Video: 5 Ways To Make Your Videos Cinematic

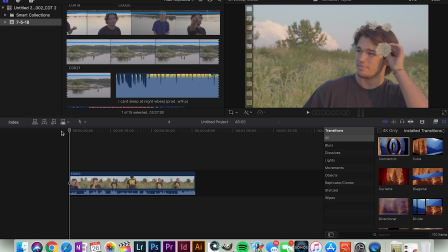I just started a new project just so this was separate, and I don't have to worry about stretching the timeline or doing anything like that. I just want to keep everything the way it was, so I made a separate project just for this one clip to talk about slow motion and speed ramping.
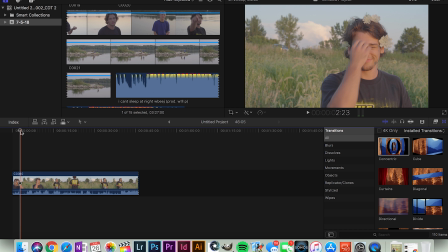Like I said, you want to shoot at 60 FPS or 120 and then double your shutter.
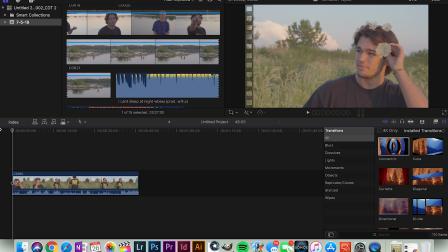Now in this clip I did double my shutter. The thing is though, is as you can see right here, I shot in 24 FPS.
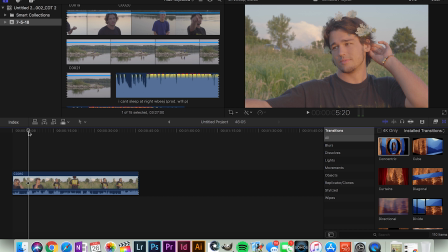Which, like I said, I didn't shoot any slow motion of this video, which I really should have.
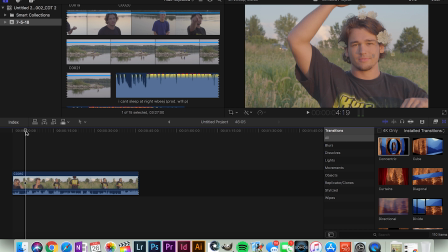So what I'm going to do is if I just play this back, this part's kind of slow. As you can see, it's choppy just because it hasn't rendered. So I'm going to cut it right about here. And I'm going to make this first part fast.
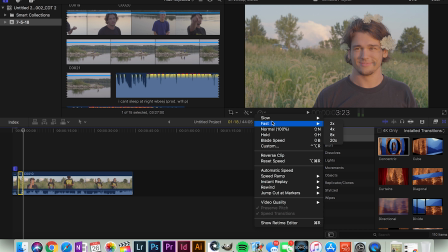Then what I'm going to do is I'm going to let this be slow, just of him putting it in his hair.
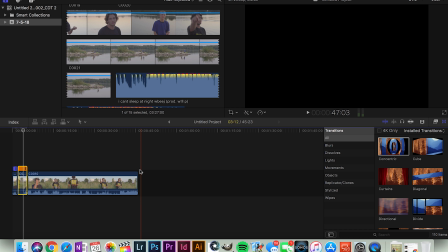That's slow.
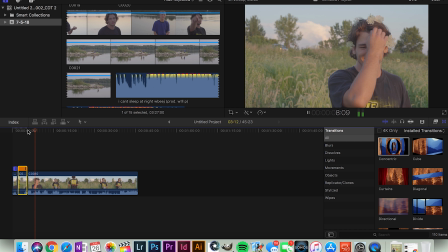Now I'm not going to go too slow on this just because, like I said, it's a frame rate that you don't want to use for slow motion. So I'm just going to chop it in half, make it 50. And then this part, I'm just going to go ahead and leave the same speed.
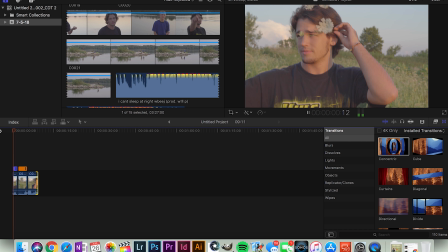Okay, that's finished rendering. Now if I play this back, as you can see the speed ramp, then it slows down here.
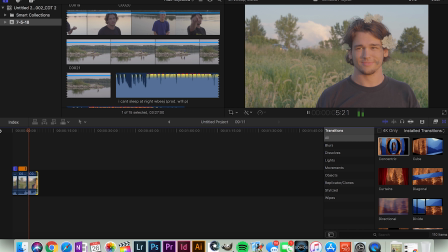Now it would look better if it was shot at the respective frame rate. So what I'm going to do is I'm going to pull up a video that I've done before in slow motion and just show you what it can look like.
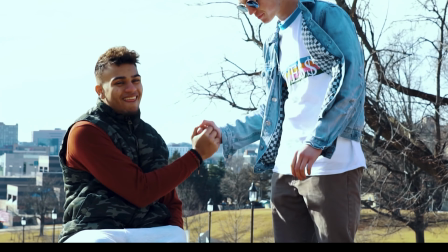Okay, now I'm just pulling a video that I shot at 120 frames per second. As you can see, it also has a letterbox.
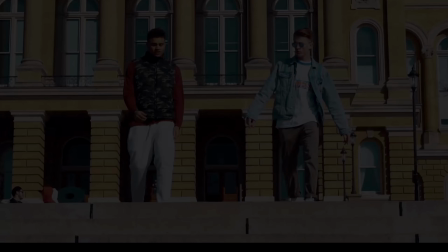As you can see, the slow motion just really makes it look a little more cinematic, everything going on.
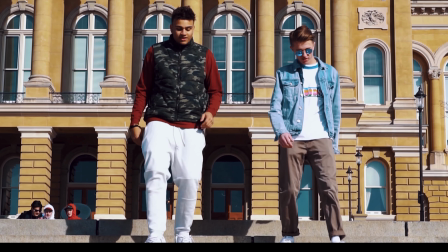Otherwise this walking shot wouldn't be all that cool, but the way they're going down the stairs,
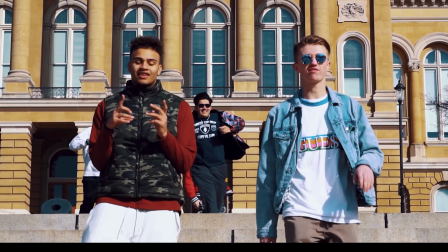it's in slow motion, and then people behind them running up, Don't know what's going on there. Anyways, yeah, I think it just looks better in slow motion for some clips, and then obviously others don't. But slow motion is kind of a go-to, make it look cinematic kind of thing. It's just easy, and it really does make a difference.
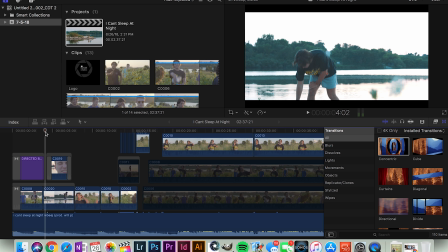Okay, so we're back in the main project now to look at the bonus, which is double exposure.
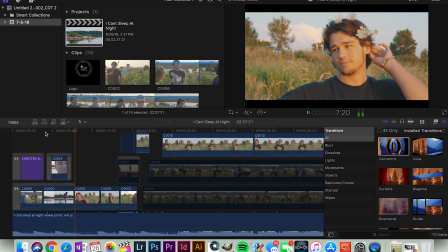So what I did for this clip is it's the lake with my friend Gabe in the back and then Cole in the front, just kind of like twitching his eyes, not sure what he's doing.
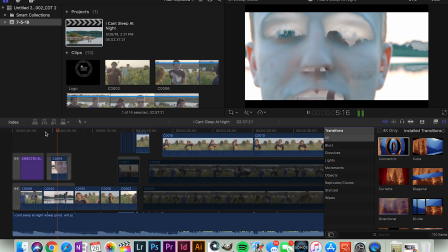But Gabe kind of fills in his eyes and his mouth the way it does that. Now it's really easy to do.
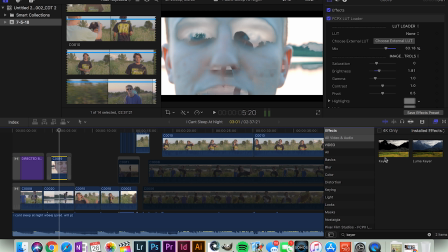As you can see, I just stacked 2 clips, and then I'm going to go over to my effects, just search keyer, otherwise it's in keying, and then if I close out of that, you can see there's 2 items. You're going to use Luma keyer, and then you're going to drag that onto your top clip.
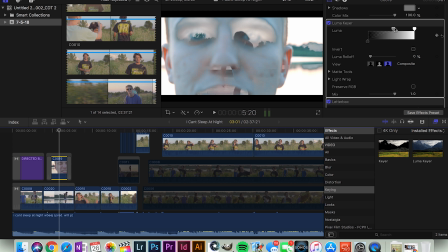You can see in my effects, I already have it on. You can mess with it different ways to get different effects.
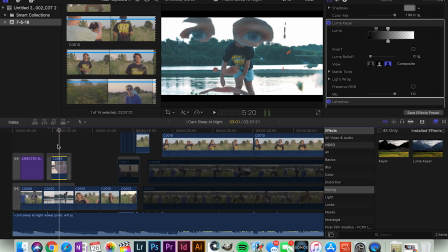Now it's going to need rendered again, so I'm just going to go back to what I had before, so it doesn't need rendered, and I can play it back. But you can invert it to make your background your kind of like your foreground cutout.
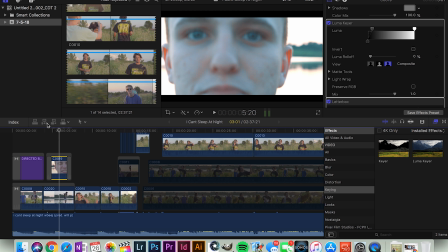It's pretty cool. I'm just going to go back and watch it again.
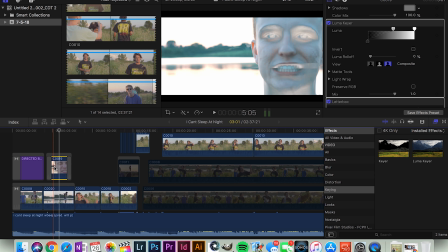Okay, so here we go. If I play it back, as you can see, that's what it looks like.
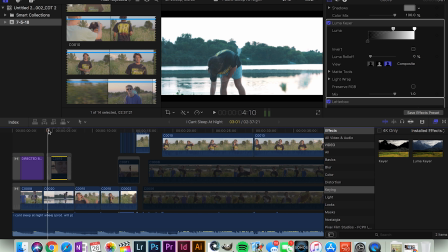Now if I hit V on this clip to unselect it, you only see the back clip. Now it's going to be choppy, but here is what the back clip looks like.
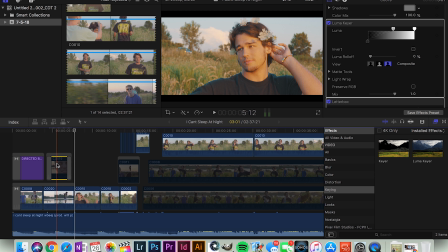He's just skipping a rock.
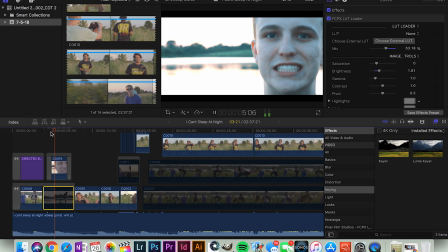Now if I do the same, I select that again, unselect that by using V. If I watch this, it's just a video of him just kind of twitching his eyes, whatever.
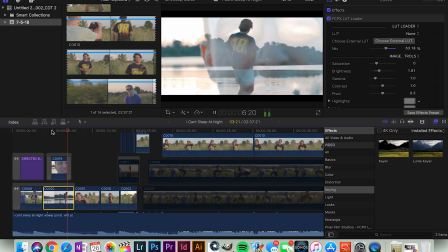But when they're played together with different transparency, you can see it kind of gives it a cool effect.
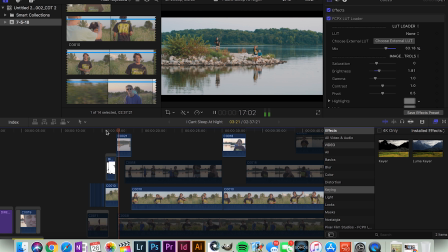Now same thing with the birds, that's what happened there. In this clip, the birds fly over.
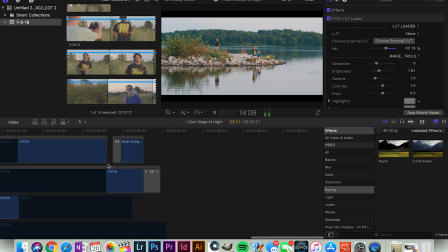It's just a really simple, it's almost a transition, but it's not quite,
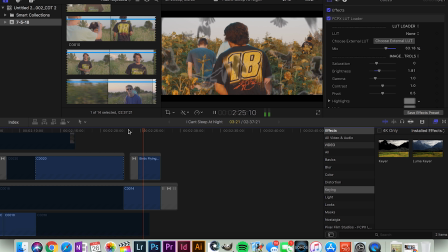it's just more of an effect. Did it at the end too, to kind of wrap it up as everyone's walking out. And I think it's a pretty cool effect for especially music videos or maybe car videos, whatever, to stack footage and kind of have double exposures. Well guys, that does it for this video. Hopefully you learned something and are excited to use these tips in your next video. If you found one of these helpful, comment below and let me know what you liked. And if there are some effects that you know that spice up your video that I didn't include, comment below and maybe I'll even make a video on one of those things.